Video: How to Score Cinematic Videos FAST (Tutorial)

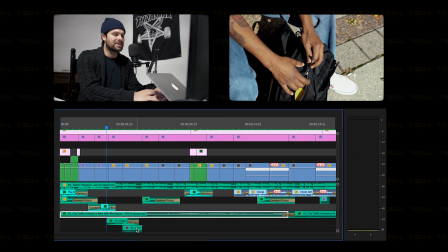4:17 So I have a zipper sound effect, and then I also have, I think, a cardboard sound effect to match the box coming out of the bag.
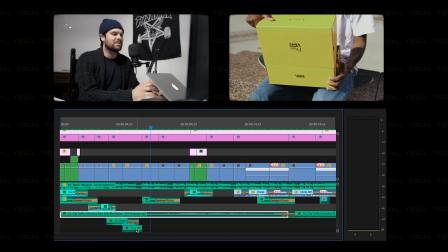4:28 So super simple, but it's really about using your imagination and thinking, what sound is going to work with this shot? It's not always going to be as simple as this is a zipper, I'm just going to Google a zipper sound effect. Sometimes it could be someone taking off a jacket, and you can't really search taking off jacket sound effects,
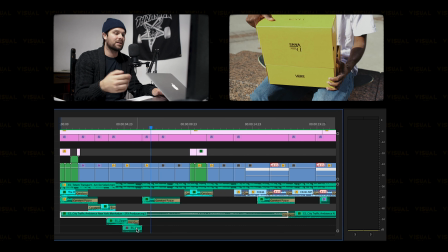4:46 so you have to go and maybe find like a flag in the wind sound effect and then manipulate it for the purpose you need it for. So it's all about being creative and finding certain sounds that fit the visuals you're going for. Now, another thing I want to touch on is I did use some in-camera audio when he was skateboarding.
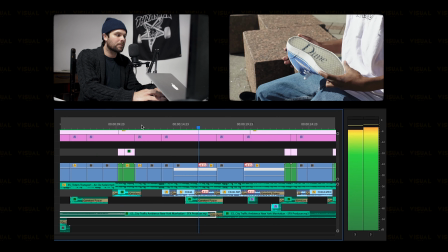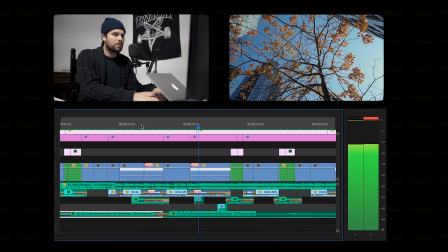5:08 So when he puts his board down,
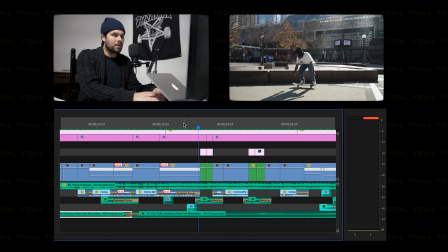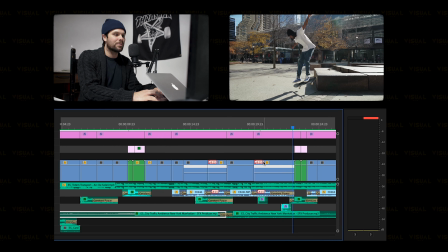5:16 So another thing I did just to increase the impact of the skateboarding itself is you'll notice when he pops, there's a sound effect right here. I actually found a skateboard popping sound effect.
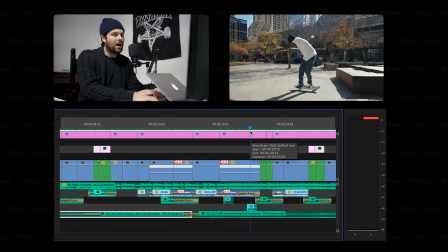5:29 And then when he landed as well. I did have,
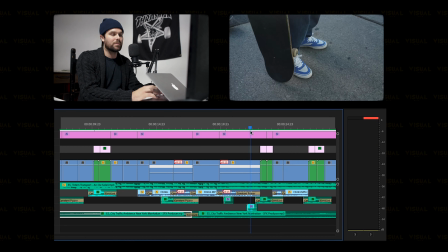5:33 obviously, the in-camera audio, but I wanted to take it that extra mile because I was kind of far away and I didn't have
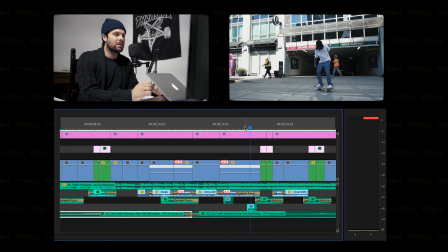5:39 the greatest mic when I was shooting this. So I went and found those again on Epidemic Sounds and just put them in place,
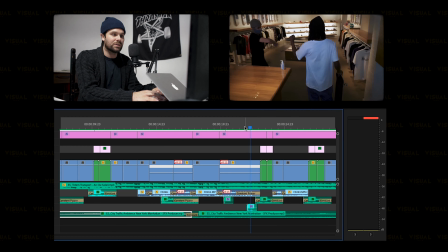5:45 and it is much more impactful in my opinion.
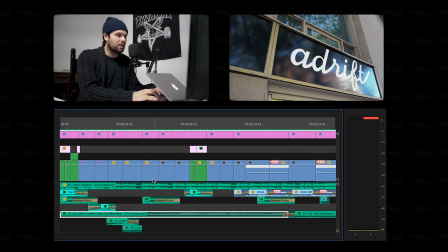5:49 Now, the last thing I want to touch on is a little trick that helps a lot, I find, with sound design. It's adding a low pass to some of your clips. It kind of gives it the impression that it's underwater. So if I play this clip here without the low pass,
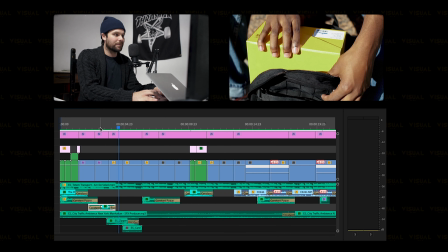6:11 you'll hear that it sounds like a skateboard rolling or whatever. And now if I play it with the low pass, it's a little more discreet, but I feel like it blends into the overall video a lot better.
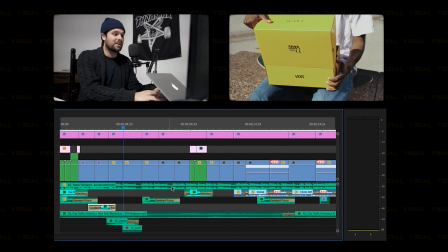6:25 So yeah, I use the low pass on probably 75% of my audio files when I am doing sound design. It's really useful. You can play with the parameters and make it more predominant or less predominant, but it's a really good tool to play around with. And that's pretty much it for today. Not anything too mind-blowing or overly complicated, but it is something that can take your videos to a whole other level. Start stacking your sound effects library. Every time you download one, put it somewhere that you can reuse in the future. That's a good rule of thumb. And yeah, just get creative with it. Honestly, don't put yourself in a box. If you have something you're trying to score, say it's a car driving, obviously there's a lot of car sound effects out there, but whatever the situation is, don't just think you have to find the exact audio for that. Get creative and find something else. It's basically like if you've ever seen those behind the scenes of Hollywood movies and it's like the blood and guts scenes and they're showing you how they create that. It's actually with like celery or they're like crushing watermelons. So that's a little advanced, but think of it that way. You just have to get creative and think what could sound like this picture that I'm trying to portray. And there we have it for the video today. Super quick. I hope it was informative. It's definitely something that I've been working on in the last little bit, and I've noticed it's taken my videos to a whole other level, so I really wanted to touch on it. If you haven't, go check out the Vans ad I did with my roommate Rod. Really excited on how that turned out. The reception's been great, and the sound design is a very big part of that. And nextly, do me a favor, hit that thumbs up button. I really appreciate it. It helps a lot, more than you probably know. Leave a comment. Let me know what you thought of today's video. If you like these more kind of walkthrough tutorial type videos, I'd love to keep doing some of them if that's something that people find helpful. And finally, please subscribe. Again, I'm almost at 400. I think we're 5 away. And the goal is to hit 1,000 by the end of the year. We're really not on pace to do it at this point, but on a wing and a prayer, maybe we can get there. Share the video with whoever you think is going to benefit. And with that being said, I'll see you next week.
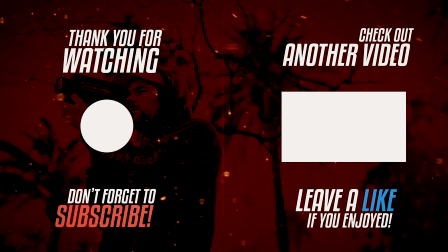8:26 Peace.